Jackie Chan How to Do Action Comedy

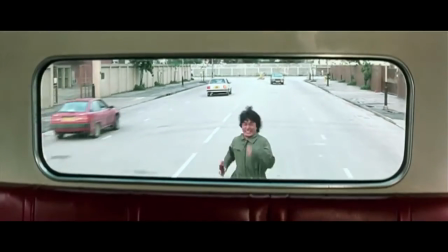0:01 Yes. Hello? Yes, this is Jackie speaking.
Hi, my name is Tony, and this is Every Frame a Painting.
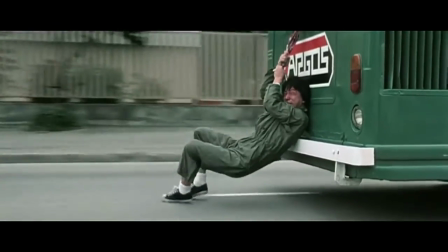0:08 Some filmmakers can do action, others can do comedy. But for 40 years, the master of combining them has been Jackie Chan.
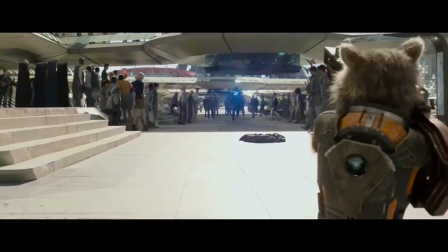0:14 These days, there's a lot of movies that combine funny scenes with fight scenes.
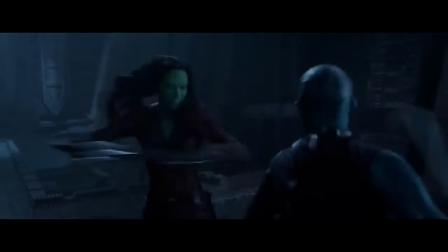0:21 But even when the movie's good, the comedy and action seem to be two different directors and two different styles.
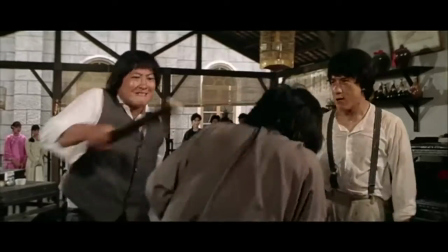0:26 And that's why Jackie's so interesting. In his style, action is comedy. And his work shows that the same filmmaking principles apply, whether you're trying to be funny or kick ass.
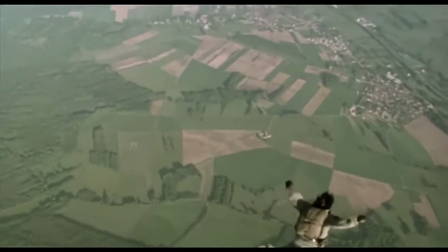0:37 So let's dive in. If you like to see the names of the films as I'm talking, press the CC button below.
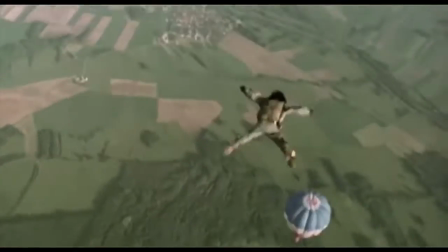0:42 Ready? Let's go.
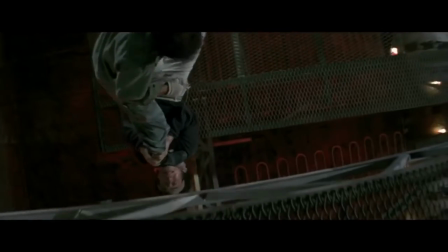0:46 So, how does Jackie create action that is also funny? First off, he gives himself a disadvantage.
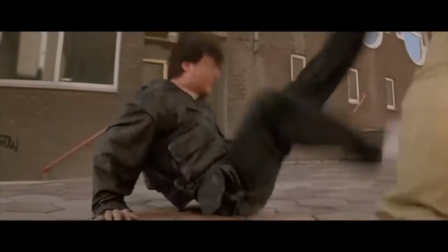0:52 No matter what film, Jackie always starts beneath his opponents. He has no shoes, he's handcuffed, he has a bomb in his mouth.
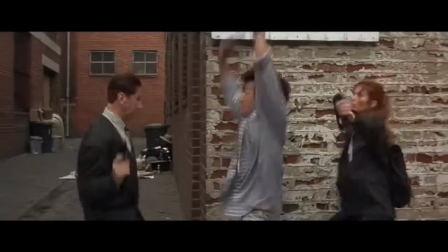0:59 From this point, he has to fight his way back to the top. Each action creates a logical reaction.
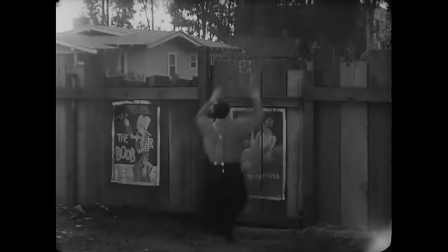1:08 And by following the logic, we get a joke. In movies, this comedic style goes back to the silent clowns, like Chaplin, Lloyd, and Keaton.
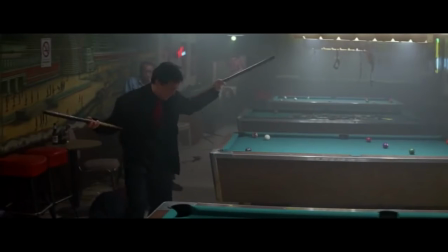1:16 But I think Jackie has distilled it down to one line of dialogue.
Please! I said I don't want to travel!
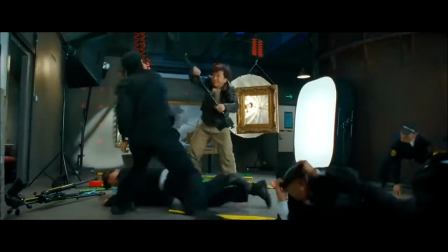1:21 Because he's the underdog, Jackie has to get creative, which brings us to point number two. He uses anything around him.
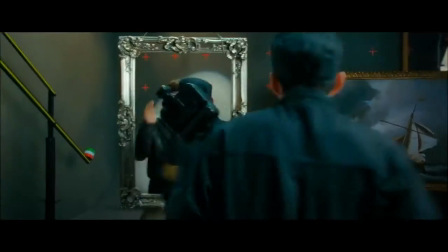1:27 This is the most famous aspect of his style. Take something familiar, do something unfamiliar.
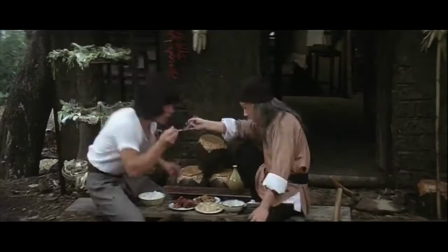1:31 I've seen him fight with chairs, dresses, chopsticks, keyboards, Legos,
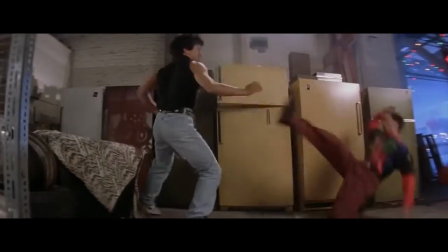1:43 refrigerators, and of course
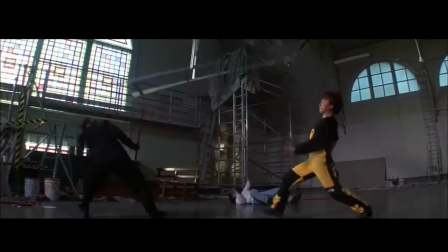1:47 Not only does this make each fight organic and grounded, it also gives us jokes that couldn't happen anywhere else.
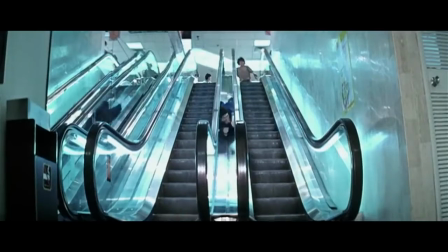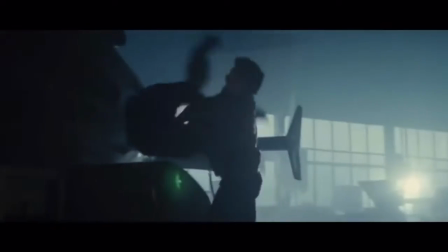1:59 He doesn't do dark scenes where everything is color-corrected blue. If his opponent wears black, he wears white.
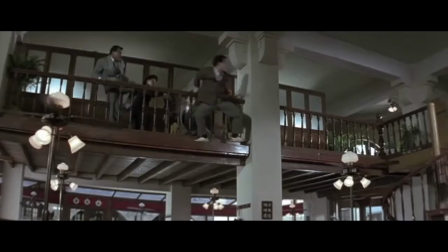2:05 And if his opponent's in white, then he's stylin'. His framing is so clear that in every shot, he's setting up the next bit of action.
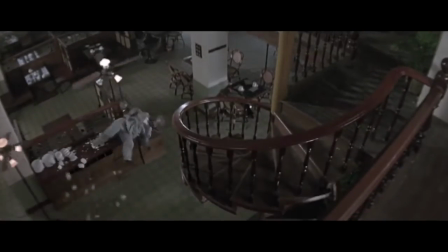2:12 Here, even though we're watching the stuntman, two-thirds of the frame is the staircase. A few seconds later, we see why.
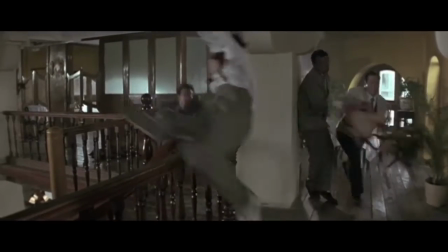2:22 He keeps things clear by rarely using handheld or dolly moves.
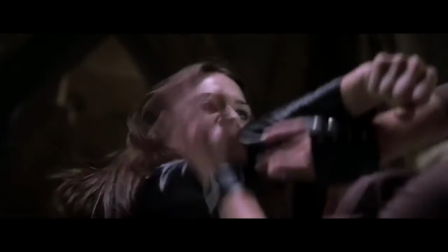2:34 In slow motion, you can see how the camera operator swings around to make the hits seem more violent.
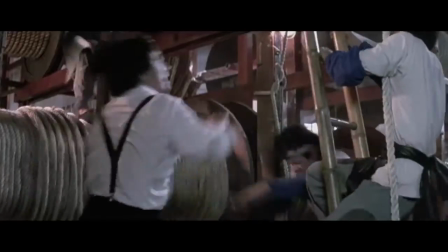2:39 But since Jackie can fight...
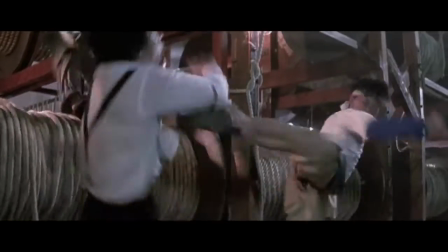I never move my camera, always steady, wide angle, let him see I jump down, I do the flat, I do the fall.
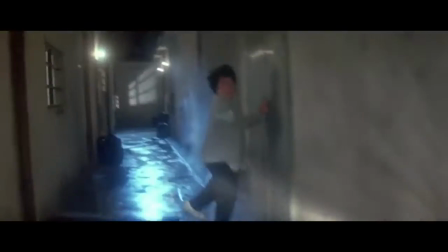2:56 When you shoot this way, everything looks more impressive because action and reaction are in the same frame.
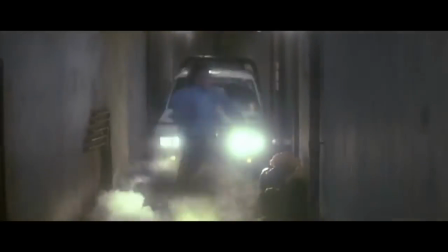3:01 Notice how you can always see Jackie, the car and the wall at the same time.
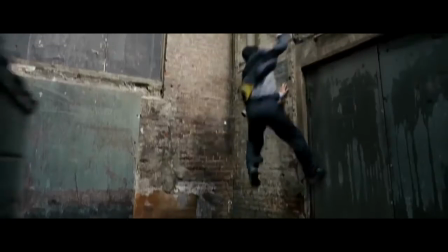3:09 But a similar stunt from Rush Hour 3 never includes all of the elements in the same shot, and it doesn't work. work.
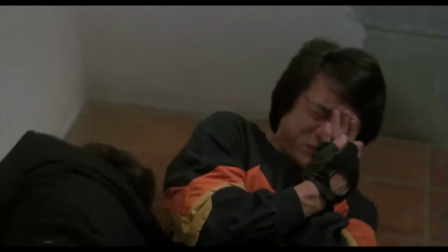3:14 The same principle applies to comedy. This shot, directed by Sammo Hong, shows us the punch, the bad guy's face, and Jackie's face all in one.
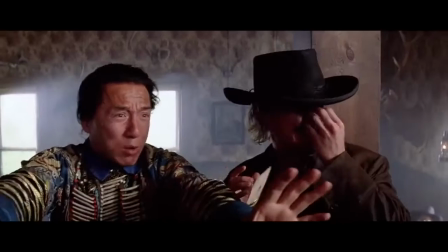3:23 Now check out the same gag in Shanghai Noon.
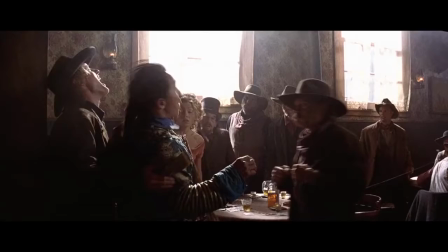3:28 Here, action and reaction are separate shots. It kinda works, but not nearly as well. Why don't more directors do this?
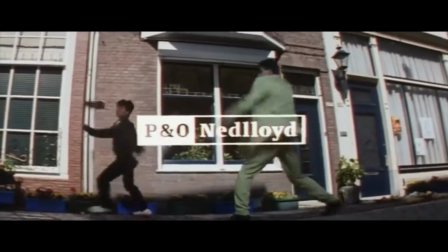3:35 Because of number five, they don't have enough time. Jackie is a perfectionist, willing to do as many takes as necessary to get it right.
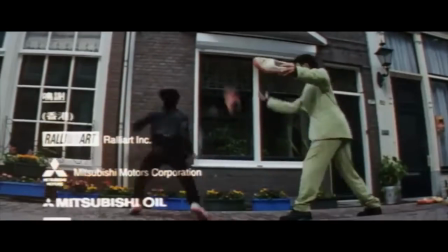3:41 And in Hong Kong, he's supported by the studio, which gives him months to shoot to fight.
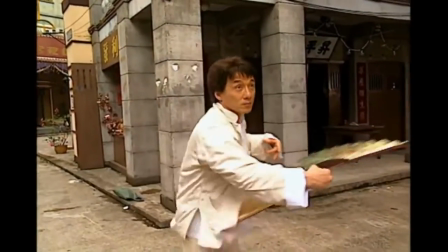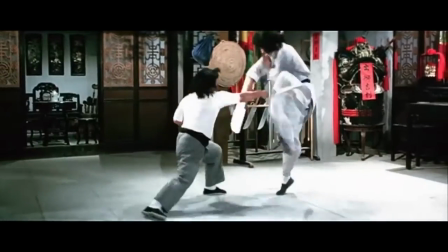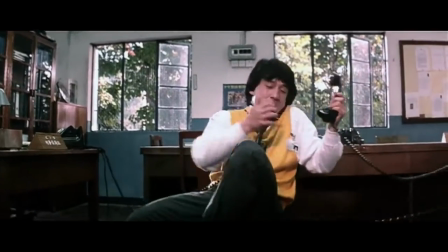4:00 When I rewatch his work, these little things are the ones I'm most impressed by. He doesn't need to do them and they eat into his budget, but he still does them because he wants to.
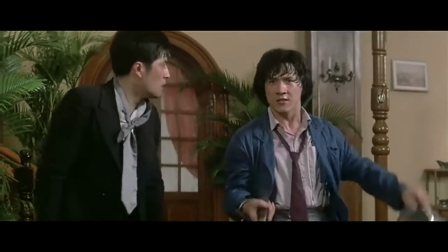4:08 And it's that going above and beyond that I respect and admire.
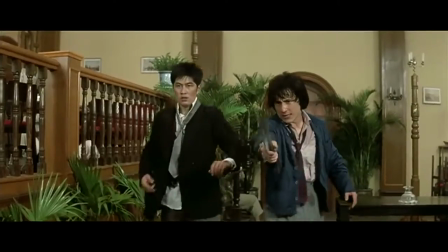4:11 But in America, they don't allow you to do that, you know, because money just pooh, pooh, pooh, pooh.
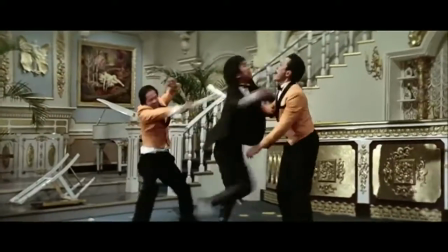4:16 And his American work is missing something else. And there's a rhythm also into the way that the shots are performed and also the way they're edited.
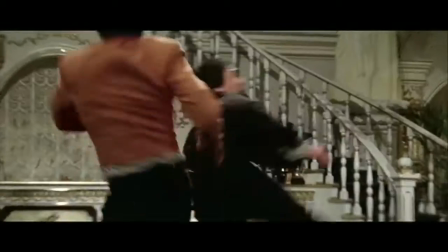4:23 And Jackie said something very interesting that, you know, that the audience don't know the rhythms there until it's not there.
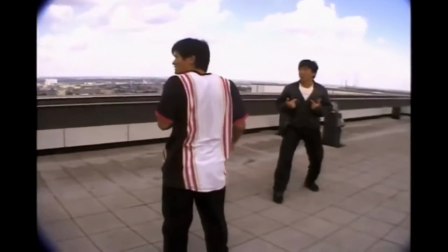4:29 Jackie's fight scenes have a distinct musical rhythm, a timing he works out on set with the performers.
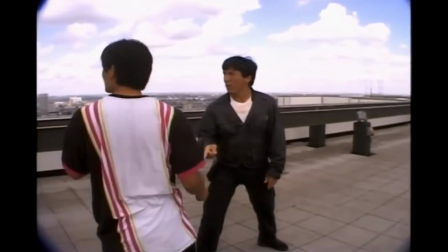4:34 Ready, action. Stay where you are. Stay where you are. Don't chase me. Boom, boom.
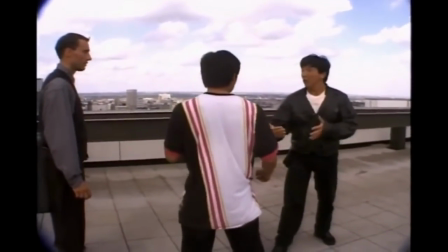4:40 Then, boom. See? Everybody looks good.
Even experienced martial artists have trouble with it.
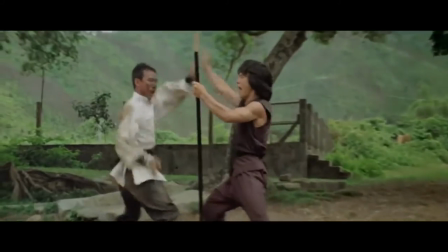4:48 In his earliest films, you see him learning the timing from Yuan Heping, and it's very much like Chinese opera.
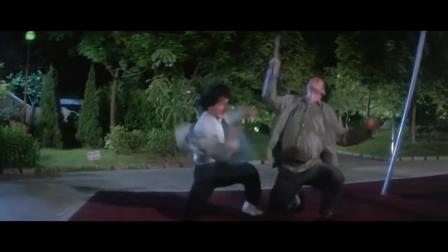4:53 But by the mid-80s, working with his own stunt team, he had something totally unique.
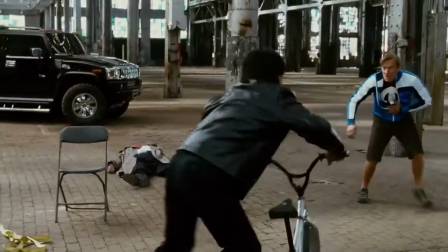5:01 In America, many directors and editors don't understand this timing, and they ruin it by cutting on every single hit.
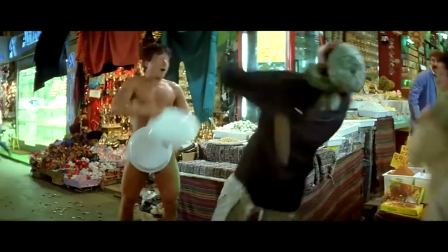5:08 But in Hong Kong, directors hold their shots long enough for the audience to feel the rhythm.
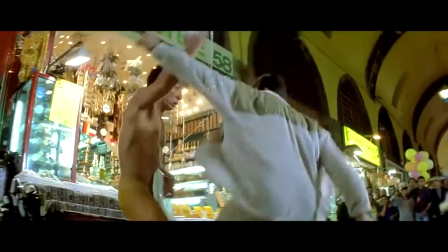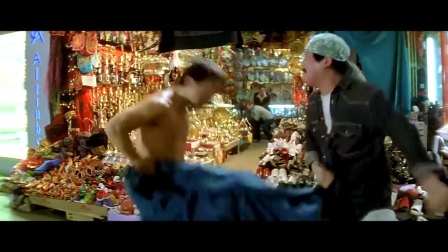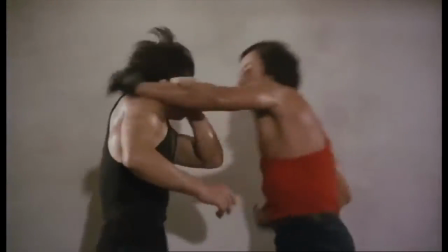5:27 Hong Kong directors like Jackie and Sammo cut a particular way. In the first shot, you hit your opponent in the wide.
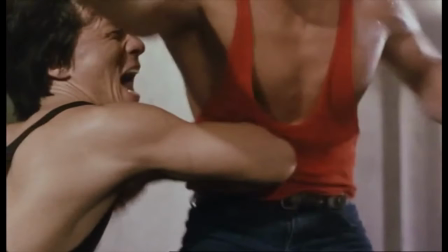5:32 In the second shot, you get a nice close-up. But when you cut the shots together, you don't match continuity.
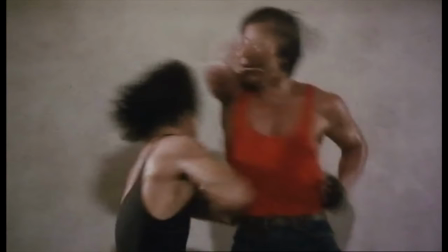5:37 At the end of shot one, the elbow is here, at the beginning of shot two, it's all the way back here.
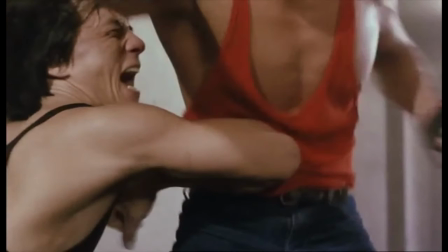5:42 These three frames are for the audience's eyes to register the new shot, and they make all the difference.
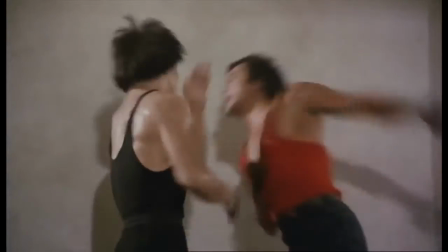5:47 I'm stuck from here, here, but two shots combined, this is the zone. That's the power.
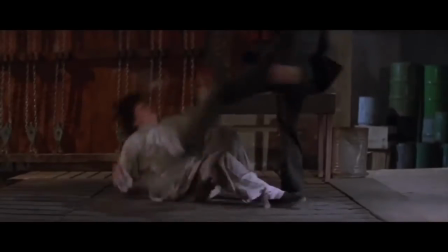5:54 In other words, show it twice, and the audience's mind will make it one hit that's stronger.
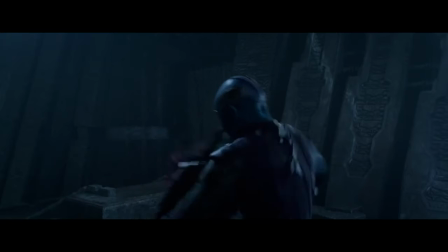6:02 By contrast, modern American editing doesn't show the hit at all. At the end of shot one, the leg is here.
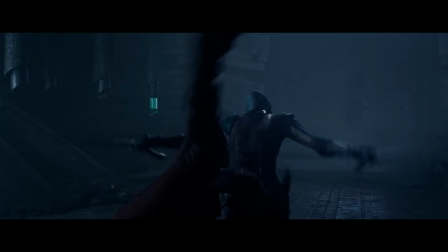6:07 At the beginning of Shot 2, it's in the same place, going backwards. But because they cut at the exact frame of the hit,
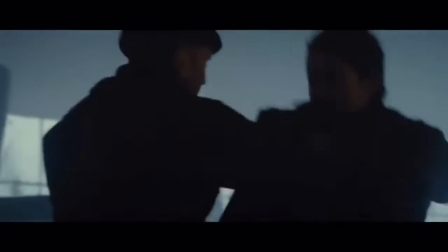6:15 it doesn't feel like a hit. A lot of people think this is because of the PG-13 rating, but even R-rated films do this now.
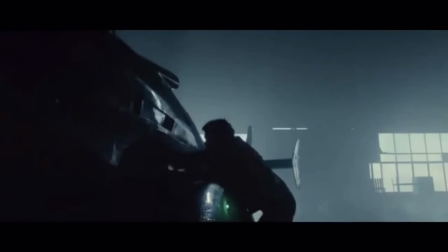6:22 It looks like a bunch of people flailing around, instead of a bunch of people getting hurt.
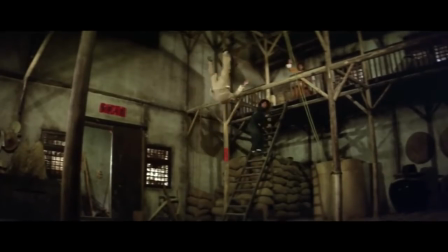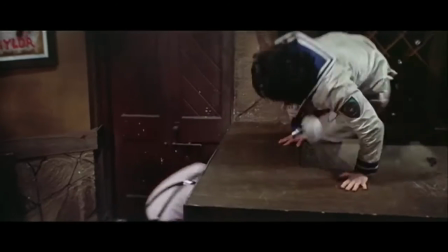6:32 Which brings us to number 8, Pain. Unlike a lot of action stars who try to look invincible,
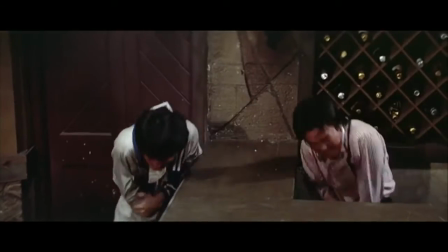6:41 Jackie gets hurt.
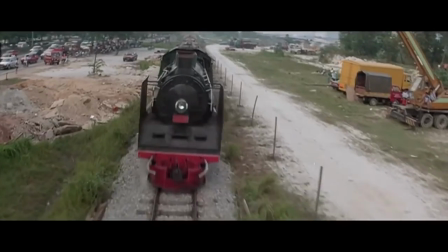6:44 A lot. Half the fun of his work is that not only are the stunts impressive,
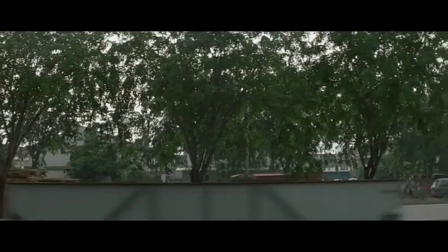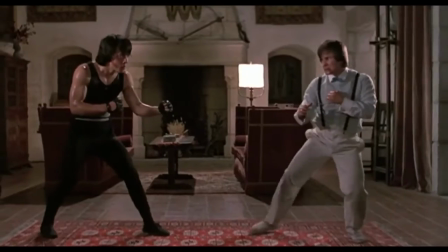6:54 there's always room for a joke. Pain humanizes him, because no matter how skilled he is,
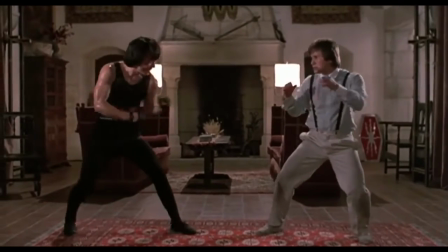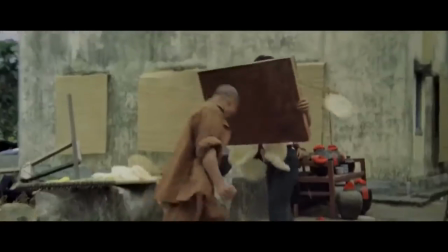7:05 he still gets smacked in the face. In fact, Jackie's face may actually be his greatest asset.
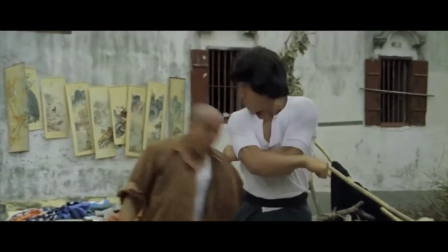7:10 Many times the look he gives is all it takes to sell a joke, like when he does an entire fight holding a chicken.
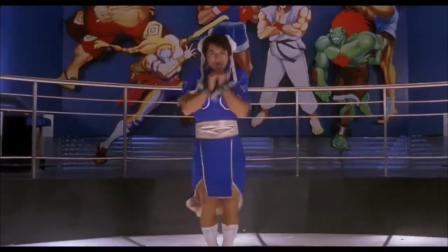7:16 Or dressed as Chun-Li.
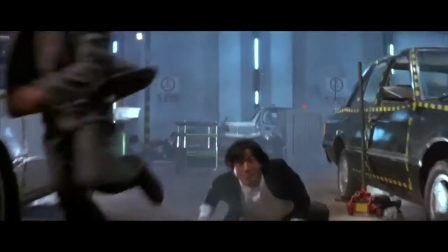7:20 And last, Jackie's style always ends with a real payoff for the audience. By fighting his way from the bottom, he earns the right to a spectacular finish.
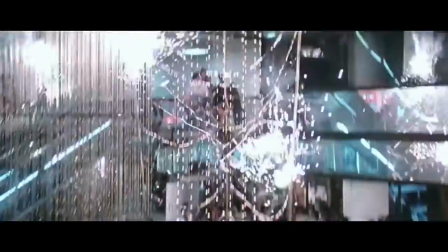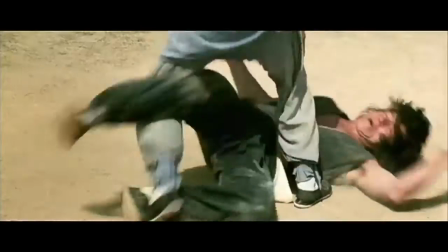7:34 He doesn't win because he's a better fighter, he wins because he doesn't give up. This relentlessness makes many of his finales really impressive and really funny.
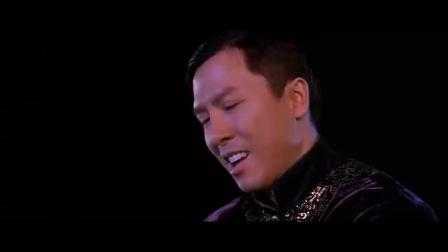7:45 And it's in direct contrast to a lot of his American work, where bad guys are defeated because someone shoots them.
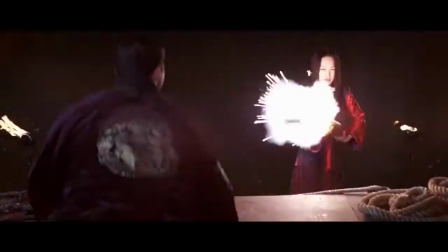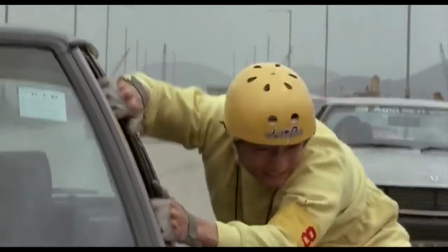7:56 Come on!
But most of all, I think Jackie's style proves something. Action and comedy aren't that different.
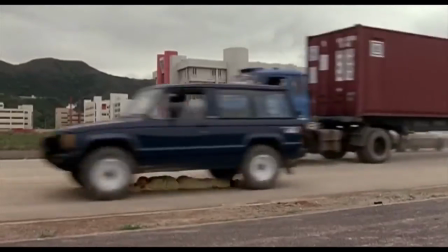8:02 In both genres, we want to see our best performers. And I think a lot of modern action directors are failing completely.
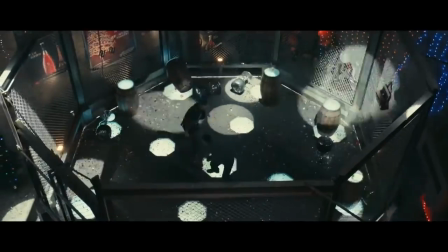8:08 These actors are skilled artists, some of the best in the world. Why are the directors so unskilled?
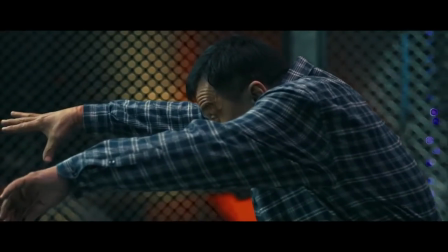8:14 Why am I paying money to not see the action? Whatever you do, do the best you can because the film lives forever.